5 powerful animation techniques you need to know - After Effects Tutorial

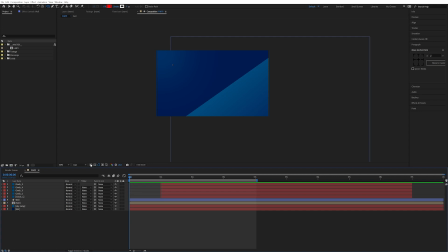Hello, my name is Marcus, and today we're going to be turning this animation
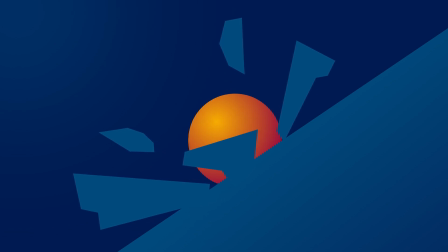into this.
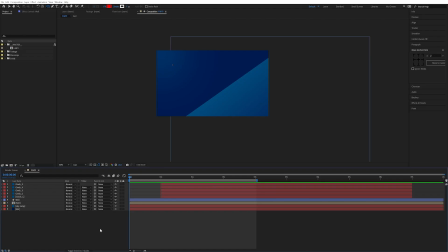Now to do that, we're going to be using a really dumb acronym I created, which is called FARTY.
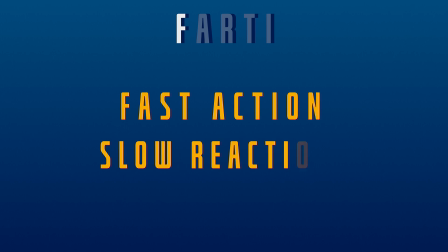And so the first F is Fast Action, Slow Reaction. So here we have the animation in After Effects.
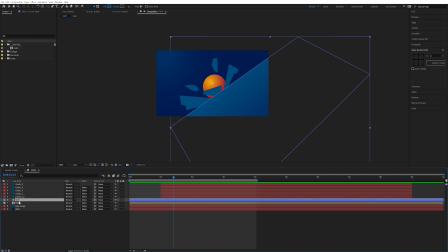There's just some simple layers, as you can see here. I just made it with shape layers, I made a wall, I made a ball. That rhymed, it wasn't intended, and some cracks that are just solids. So let's start by actually emphasizing the movement of the ball. So I'm going to press U to see these keyframes here.
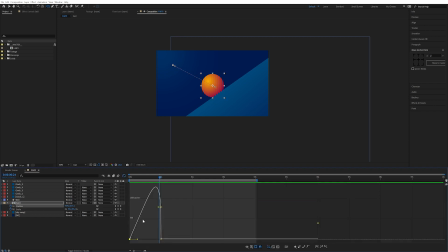We actually already have some easing here. If we go into the graph editor, you can see it actually curves in, but we're going to make it very drastic. We're actually just going to take this all the way, and the last keyframe is going to just have a very thin spike. All the velocity is going to peak at the very end. And I'm going to do the exact same thing for the scale.
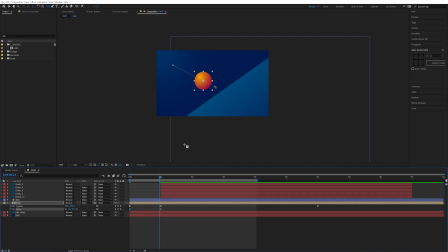I'm going to make it peak at the very end, and I'm going to make it really slow in the beginning. So now we see, so already now we're starting to get somewhere, right? It's a little bit more of an impact. So we can emphasize this a little bit more. Like for example, when we reach this point, we want to go even faster actually.
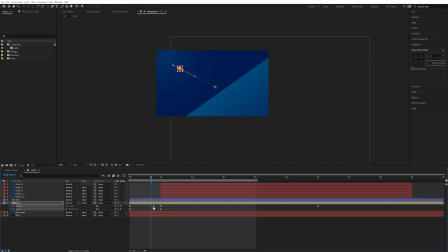So we can basically keyframe these points here again and just take these keyframes and squeeze them closer to the impact keyframe. So we get this boom. We get this really nice speed up at the very end, which also emphasizes the perspective and how fast the ball is coming towards us.
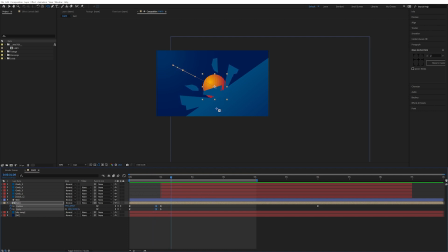And now we want a slower reaction, but we want these impacting here to actually start fast and end slow. So let's select these 5 pieces of wall or cracks or whatever you want to call them. Press U to bring up the keyframes, and we're going to do the exact same thing as with the ball, but inverse.
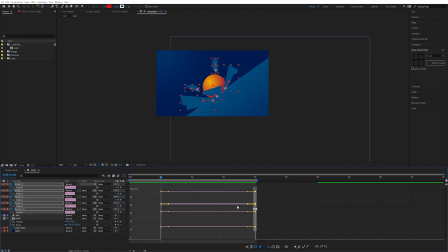So let's select these last keyframes here. And we can either go into the graph editor and edit them manually, or we can use the shortcut Control-Shift-K.
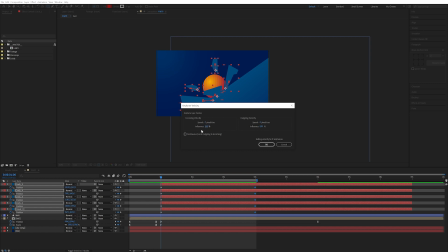There we go. Set the speed to 0 and influence to 100. And if we look into the graph editor, you can see it does the exact same thing as before. It is easing out into speed 0. And we can do the exact same thing with the first keyframes, but inverted.
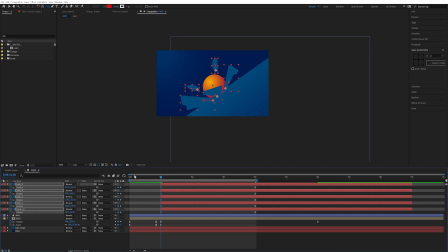So basically just Control-Shift-K and leave it as it is. And then it will take all the velocity and place it at the beginning. So it just becomes this huge exponential spike and easing out. So you can see what this does. It actually really slows down at the end.
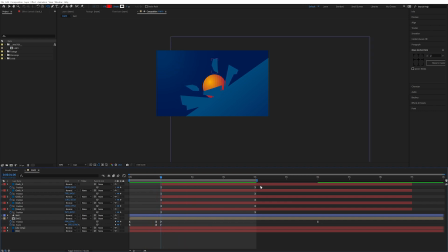And maybe you do want them to keep moving even at the end. So you can just decrease the influence of these keyframes. So Control-Shift-K, maybe 50. So we still have some movement at the end. So it's still fast at the beginning. If you want to exaggerate the movement even more, you can find a place where they've moved quite a smidge or something like this.
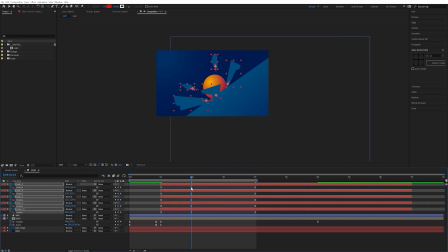Make some keyframes and just move these keyframes closer to the impact. So see, now they're going to move more drastically at the beginning and slower at the end. So then we have the first part of farty, which is ridiculous.
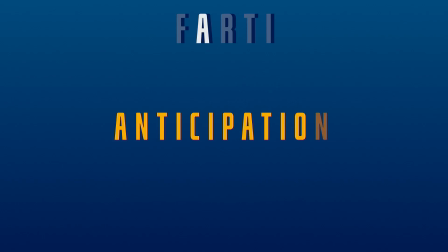So the second part is Anticipation. That is basically suspense.
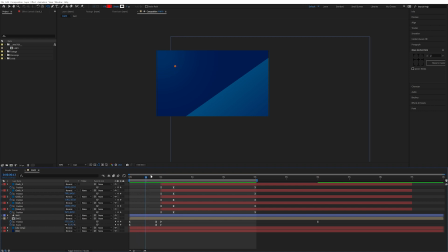You know the ball is going to hit, but you're building up the momentum and the suspense before the ball hits. So we can really emphasize this. We can actually make this beginning part longer so that we really get that sensation of it building up energy to hit the ground.
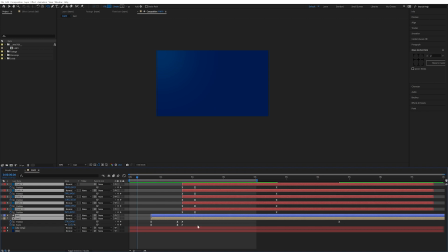So maybe we can move this a bit even more. You can even maybe move the ball a little bit before, something like this. So we have more time before the ball actually hits the ground. So let's just move the impact here so we still get that nice high impact boom.
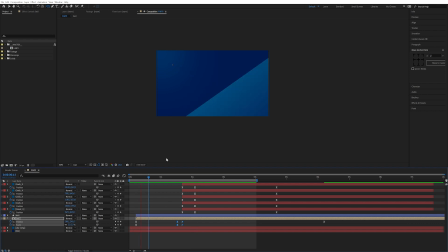So see, already now we get this, we see the ball in the distance for a little bit longer. That's quite nice. We can maybe even make that it glows up, or it has a little bit of a star that is animating before it hits. Very cartoony, yes, but you can apply this principle to basically anything.
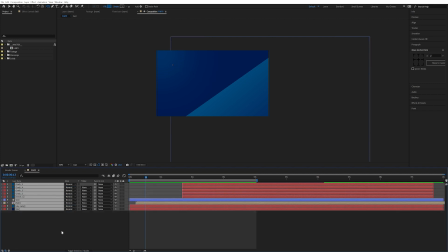So I'm going to select all these layers, and I'm just going to minimize them so we can see what we're doing.